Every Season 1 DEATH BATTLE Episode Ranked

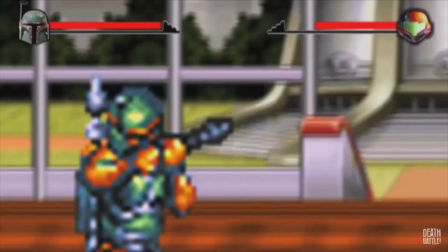16:27 The fact that this isn't my least favourite season premiere by a long shot is baffling and also kinda sad.
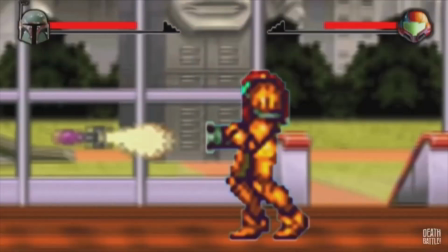16:33 Boba Fett vs. Samus Aran is a fun way to kill 7 minutes, and that's about it.
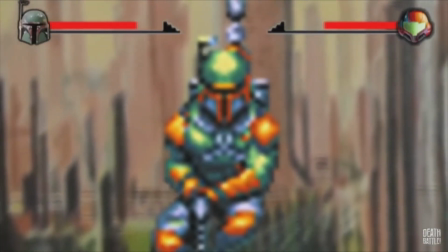16:38 Aside from the scene of Fett getting chased through the sky, there isn't a whole lot that stands out here as something I particularly love or something I particularly hate.
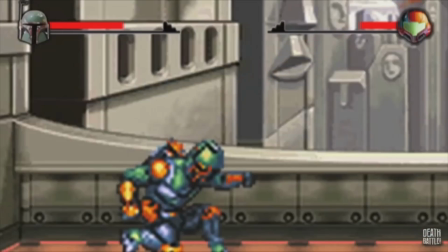16:45 The entire episode is decently charming and ironically funny, but there's not much more to it than that.
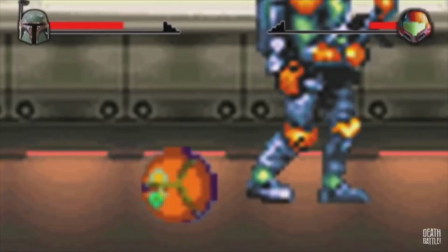16:50 I covered basically everything I wanted to say about this episode in my video on the season premieres.
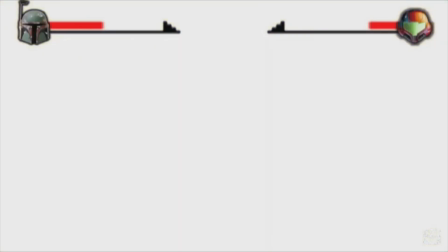16:55 It's a decently fun time that isn't that bad for season 1 standards. I'll even occasionally rewatch it as a way to remind myself just how far the show's come since its humble beginnings.
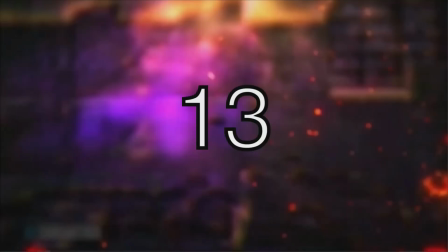17:04 You know, I've always wanted to eat a Pokemon. What? They look delicious!
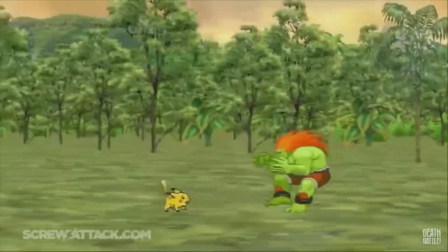17:09 Pikachu vs. Blanco is pretty fun. Not amazing or anything, the analysis doesn't have many jokes that stuck with me, and the animation's just kind of white noise for the most part.
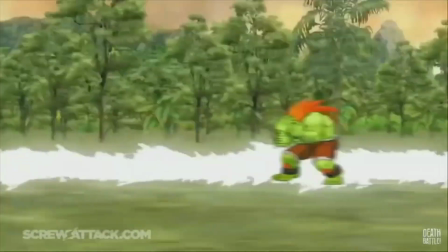17:18 But generally, I enjoyed myself. Blanca's analysis had a few jokes that I thought were decently funny, and Pikachu's one just made me nostalgic for the Gen 4 anime.
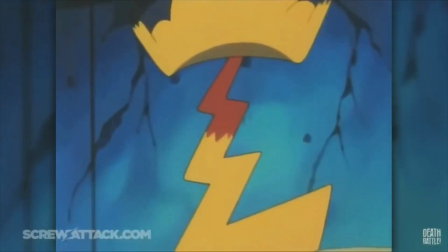17:26 Also, Buizel's there, top tier episode by default. The episode doesn't do anything aggressively awfully.
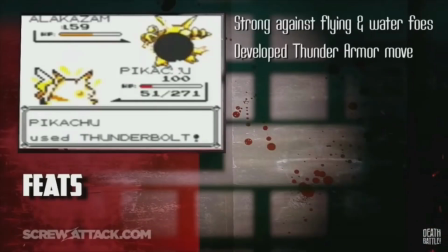17:32 Yeah, making Blanca into an electric type is dumb, but I don't really care.
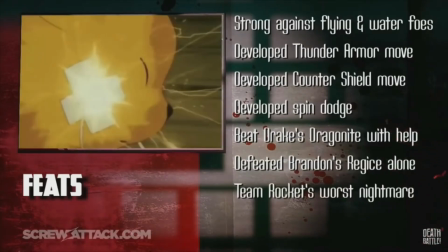17:37 But on the flip side, it doesn't do much outstandingly well that I can really comment on, so I'm left with very little to talk about.
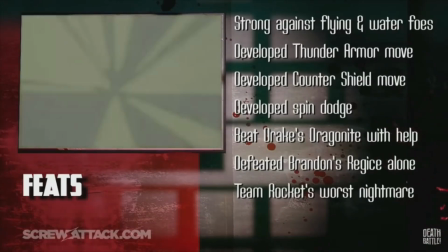17:44 The line about training with Dan being anti-training made me chuckle, and the death is pretty great.
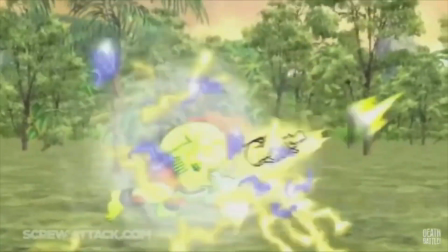17:49 It has some tense build-up and the killing blow itself is really funny. It's one of the few to pull off being super abrupt well, since it's done intentionally for comedic effect,
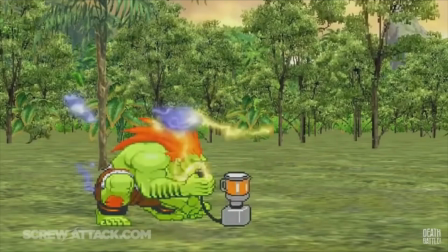17:57 and Blanca turning Pikachu into a smoothie with the blender as he charges it with his own body is just really funny.
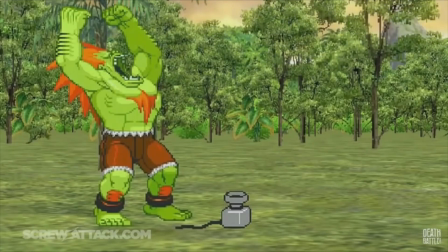18:02 And that's your lot really. I enjoyed it, and that's about it. I don't love it, but it was fun enough for it to place way higher than I expected it to.
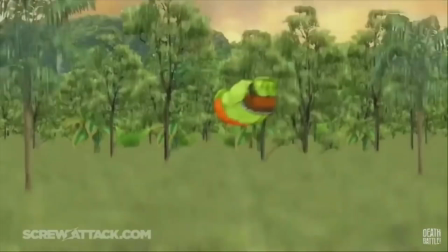18:10 Now let's look at an episode that did the opposite of that.
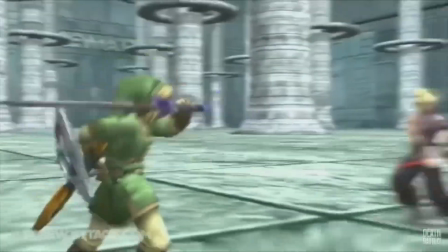18:17 If there was any episode that placed much, much lower than I expected, it was Link vs. Cloud.
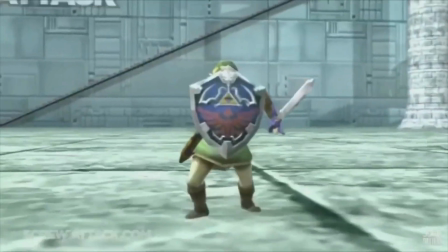18:23 I expected this to place in the top 3, or at least the top 5, but it barely cracked the top half.
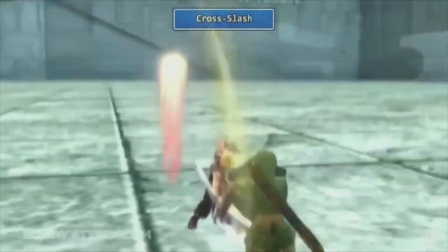18:28 Not to say I didn't like it, because I did, but it's way too rough around the edges and shows its age far too much.
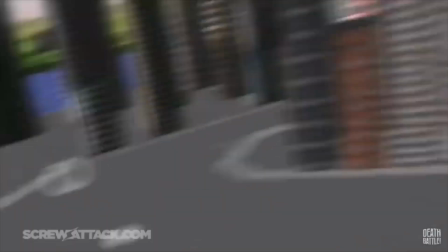18:35 Like, I know this was the first 3D episode, but comparing it to Goku vs. Superman in terms of jank is like night and day.
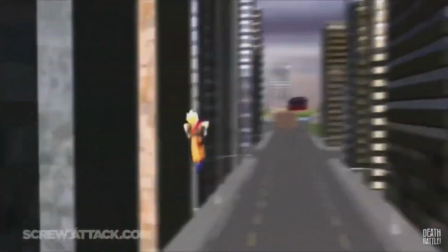18:41 Though I guess that isn't really fair to Link vs. Cloud, because it doesn't have the insane speed and flight to mask the janky movements that Goku vs. Superman had.
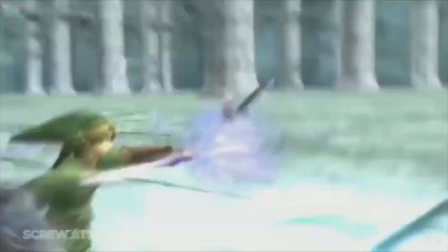18:49 To its credit, I like a good bit about it. The sword fighting's mostly solid, I like how the environment's used, and the analysis is mostly entertaining.
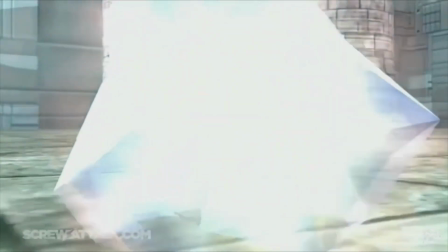18:57 The fight has some real standout moments too. I like Cloud being frozen and Link stunning Cloud for long enough to get his sword, but wait,
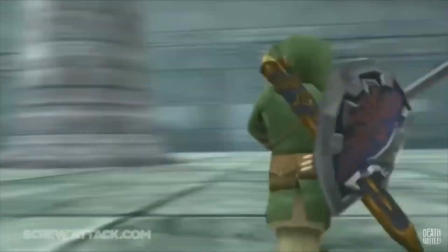19:04 didn't they specifically say Cloud resisted statuses like stunned in the analysis?
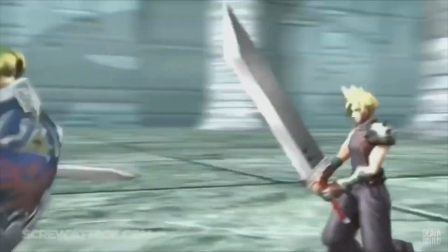19:08 They even have him resist being frozen, so he does have that armor piece on him, so what gives?
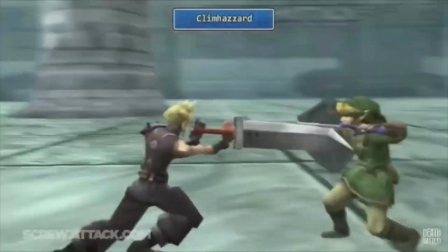19:14 Whatever, it was a cool moment at least. What wasn't a cool moment was the death though.
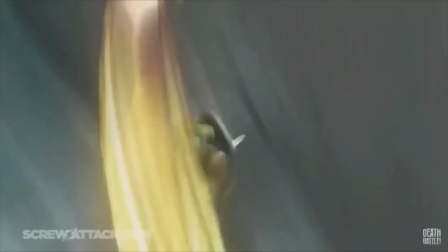19:18 Link parrying the Omnislash is cool, but much like the rest of the animation, it's janky as fuck.
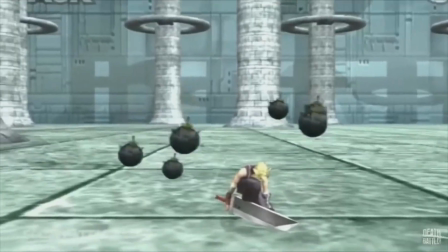19:23 Mostly thanks to the camera movements. And then he cuts Cloud, blows him up and stabs him, leaving no mark on his head where Boomstick implies he stabbed him through.
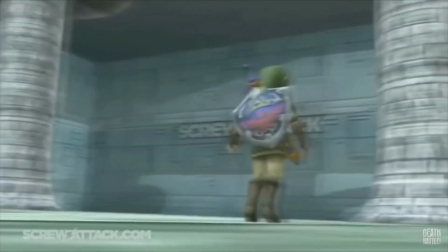19:31 Also, Cloud falls down like this and I just can't take it seriously, it's so fucking funny.
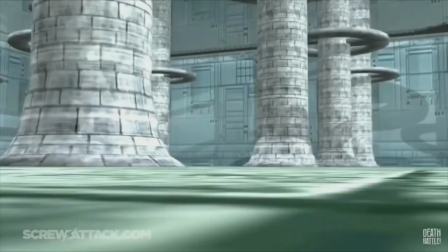19:36 This is a solid test for 3D animation, but it feels like just that. a test, a way to experiment for future episodes. It's a good episode that I like, and it has its moments, but it's not free from its fair share of hot garbage.
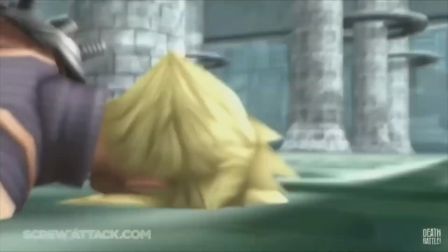19:49 Now that the remaster's out, I don't really have much of a reason to ever go back to this one.
Oh, hey look, you can fingerprint!
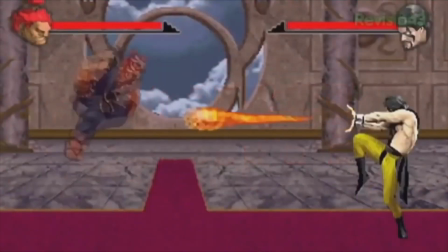19:56 That's right, Boomstick.
Akuma vs. Shang Tsung, considering that it's the second episode of the show, is surprisingly solid.
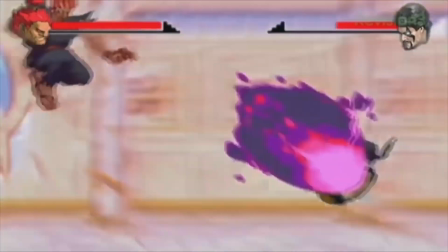20:02 The analysis is nothing special, but the finger painting joke was alright. The fight is better than it has any right to be.
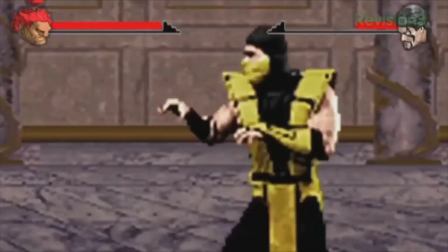20:08 Nothing amazing, but it has a decent conveyance of the character's speed and shows their fighting styles quite well.
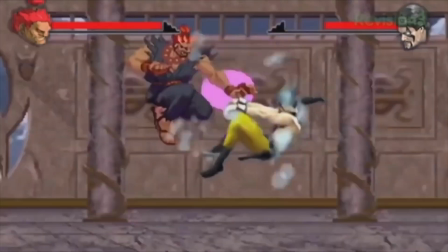20:13 Akuma is able to do massive amounts of damage when he goes on the offensive, but his advantage is lost completely the moment Tsung is able to land a single hit on him.
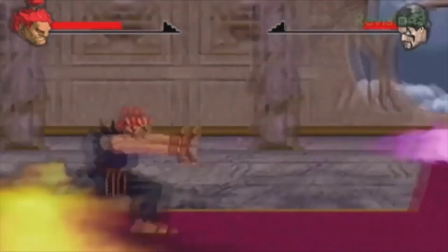20:21 Tsung's greater intelligence and cunning is used to outmaneuver Akuma at points, land some sucker punches, and even save himself from being killed immediately.
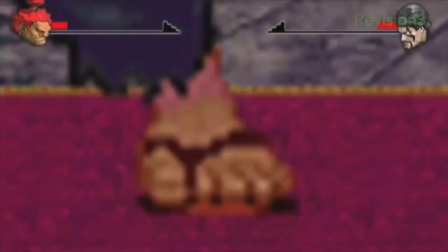20:28 I also really like how Tsung morphs into Akuma. It leads to a decently tense ending with some really hype music to make it even more exciting.
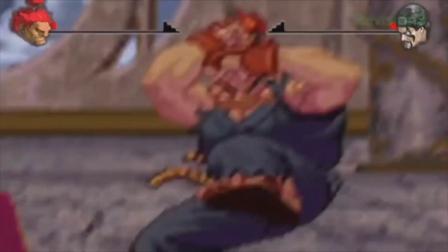20:35 It's got good build up to the death as well, since it's not initially clear who won. I will say this does suffer a bit more from happening earlier on than most other episodes though,
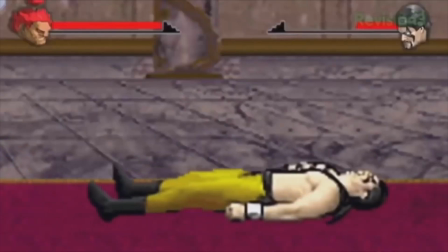20:43 as it means Shang Tsung's shapeshifting isn't really able to be taken full advantage of since he only gets to turn into two other people,
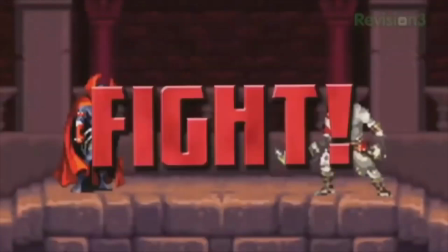20:50 but the episode's still pretty good all things considered. Kratos vs. Spawn, more than most other episodes, suffered from happening too early on.
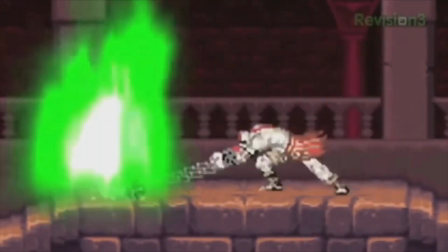20:58 I think this especially could have been done way better if it was a 6-minute long 3D fight in Season 2.
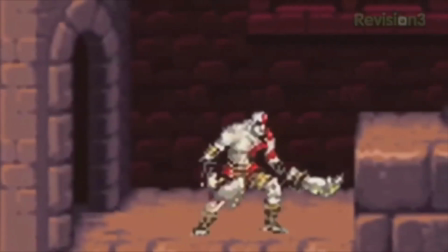21:03 I know that applies to most of the season, but given the versatility that these guys have, I think they suffered more than most of the rest of the Season 1 cast.
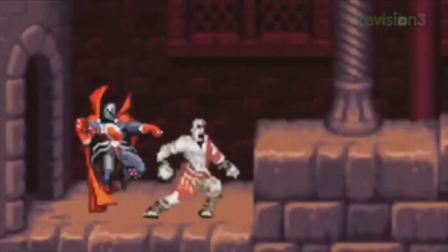21:11 Does this mean I want to see the fight be remastered? Well, this isn't Master Chief vs. Doom Guy, so no.
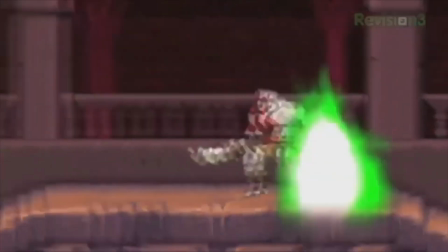21:16 But I would like to see both of them return. Dante vs. Kratos and Ghost Rider vs. Spawn both sound like really fun episodes.
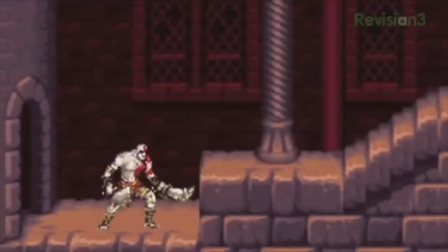21:23 They're probably the only battles between two returners that I actually want. But I'm not here to talk about those.
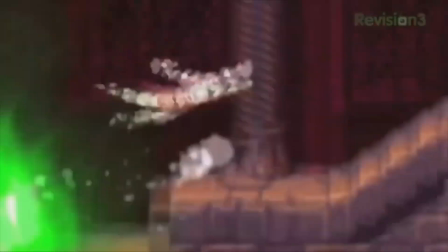21:28 Kratos vs. Spawn may have happened too early to have its potential fully utilized, but I still really liked the episode that we got.
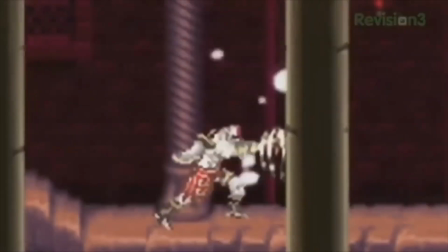21:35 The analysis isn't anything special, but it covers the weapons and abilities it needs to well enough.
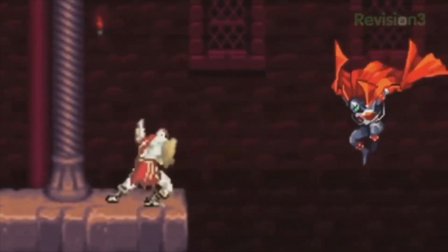21:39 The fight's actually pretty well done, the speed of both characters is conveyed well, and the sound design and screen shakes make the big hits feel decently meaty and impactful.
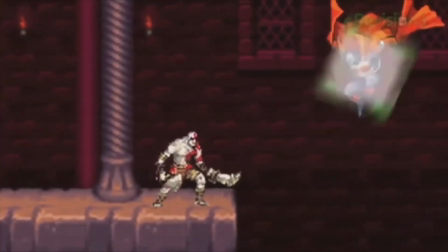21:47 It uses a good amount of their abilities considering the short runtime of the fight, and I like seeing how their arsenals bounce off each other.
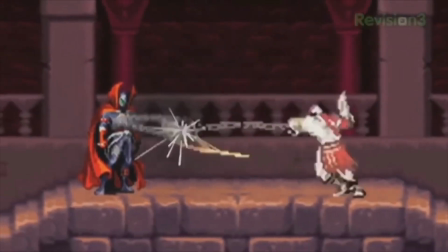21:53 A small touch I like is that Spawn's chains are able to counter the Blades of Exile at the start, but then when he uses them in the exact same way against the Blade of Olympus,
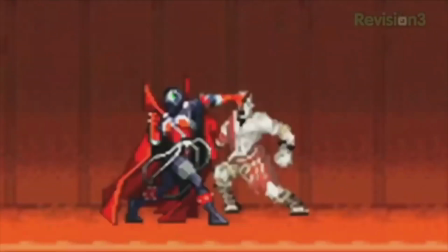22:01 Kratos is able to get past them, showing the difference in power between the two weapons. I do have a few issues with the ending though.
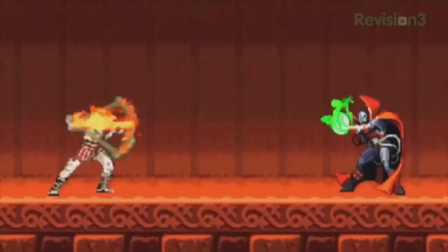22:07 I'm not sure what's meant to be happening here. Is this meant to be Kratos letting the fire arrow charge for too long until it makes him catch fire himself?
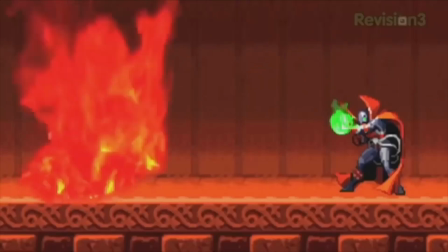22:14 Or is it Spawn manipulating the fire to spread to Kratos' body? That would explain why he suddenly stops doing whatever this is to throw an underhand energy attack.
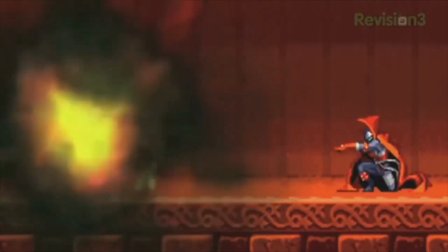22:23 Might just be me being dumb and not knowing how their powers work, or maybe it just isn't conveyed well.
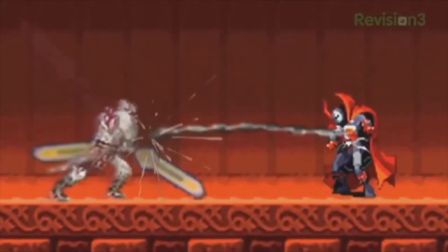22:28 Or maybe it's both. It's probably both. Also, the death's fucking lame.
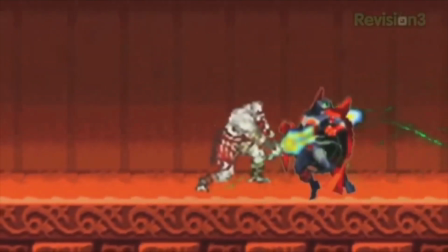22:33 Build up is cool, like I said, the Blades of Olympus cutting the chains and the fake out is solid. But then Spawn just teleports behind him and takes him out with one quick strike to the head.
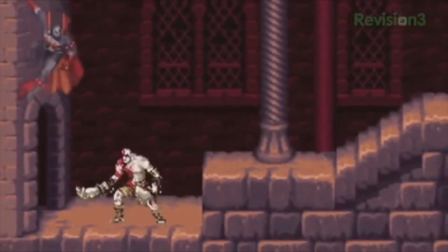22:41 Wait a minute.
Wow, I had way more to say on this fight than I expected. It's pretty good, one of the highlights of the first part of the season.
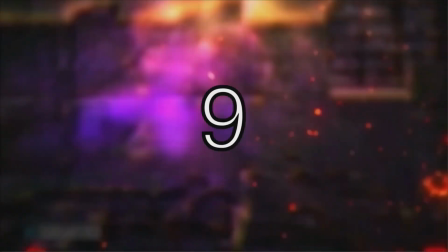22:47 Goombas are fucking morons! That's right!
Goomba vs. Koopa is better than it realistically should be.
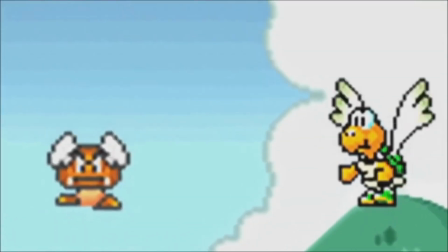22:54 They had so little to work with for this match, but they're able to make full use out of everything these two have to make for a fun fight.
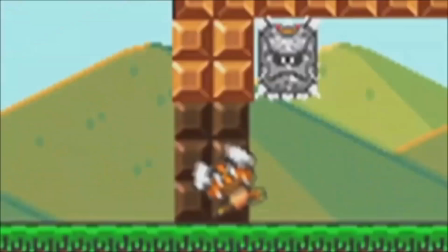23:00 There's some really good usage of the environmental hazards to make things more interesting. The entire segment of the Bullet Bill onslaught is surprisingly tense.
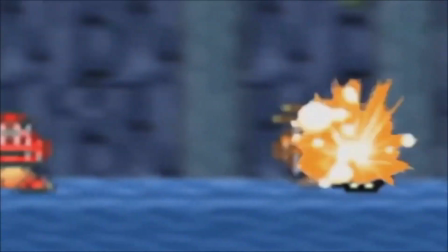23:07 And the ending's a great anticlimax that I find really funny. This is also one of few Season 1 episodes that is fully justified being as short as it is.
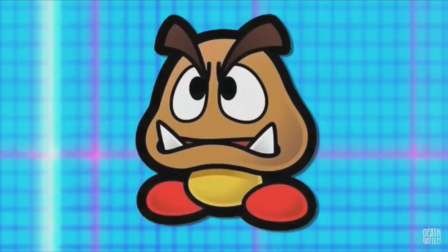23:15 The analysis has next to nothing to go over, but they're still able to make it decently funny, and the short length doesn't give it much of an opportunity to drag.
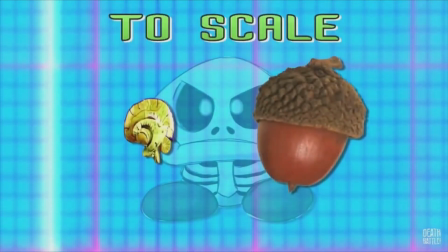23:22 The episode isn't clear of flaws though, even putting aside the universal issues this season faces.
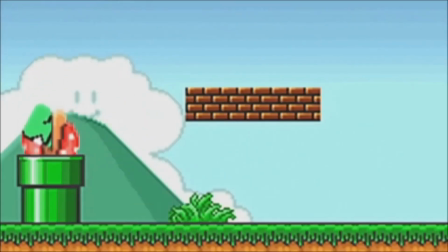23:27 There are several parts of the fight where both of them should have realistically died with the logic death battle themselves went off.
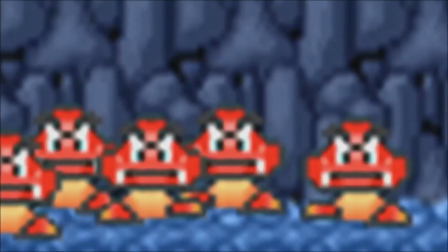23:33 A few jokes fall flat, and I also just hate the face that the Goomba makes here. But there's nothing too major.
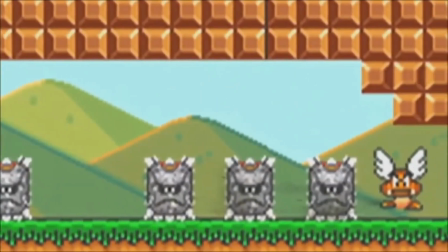23:38 There's not much for me to talk about here, it's just a solid gag episode that I really like.
This fight was nuts!
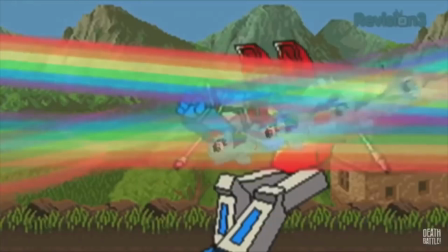23:44 After most of the worst episodes of the season preceding it, Master Chief vs. Doom Guy was such a pleasant rewatch.
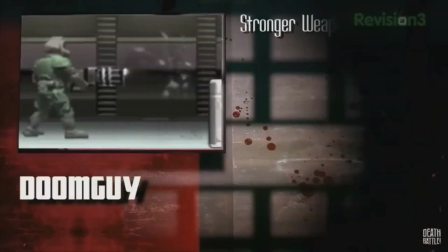23:50 Chief's analysis is nothing special and the explanation for his victory is pretty bad, but Doom Guy's analysis has some jokes that I liked and the animation's really fun.
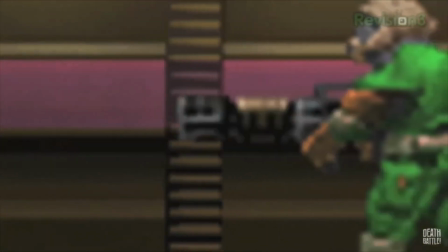23:59 It's the first straight up gunfight of the show and I think it was pulled off quite well. I like the differences in how they fight.
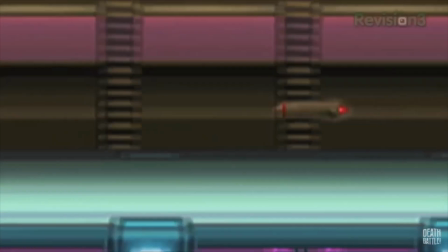24:04 Chief fights more tactically, taking cover and waiting out the timer on Doom Guy's power ups,
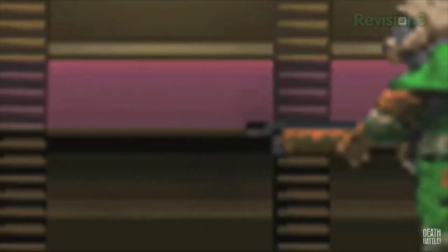24:09 and he has more weapons scattered around the arena as Doom Guy just goes in guns blazing right off the bat.
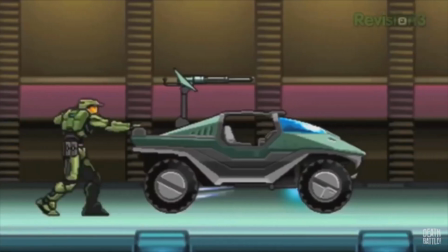24:14 There's also some cool standout moments, like Chief catching the rocket and throwing the warthog. It's a really fun fight, and it uses a good amount of their weapons too.
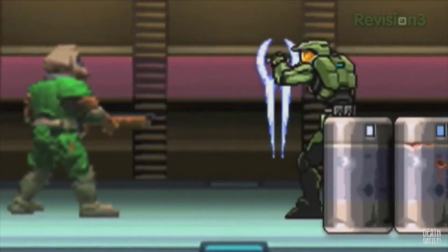24:21 Obviously not all of them though. I wish they could have used the Spartan laser and the Unmaker after showing how they are the most powerful weapons they both have in the analysis.
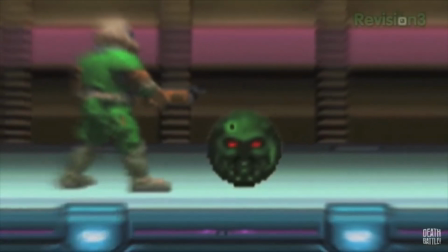24:29 But other than that, they use enough to keep the fight entertaining. The ending's a bit of a mixed bag.
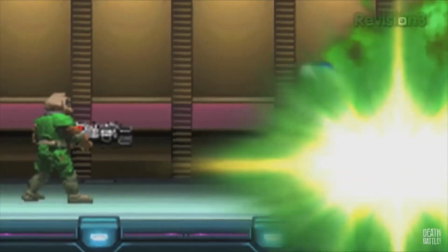24:34 Chief somehow puts down a bubble shield after the explosion had already gone off, and then throws a plasma grenade through it even though he can't do that.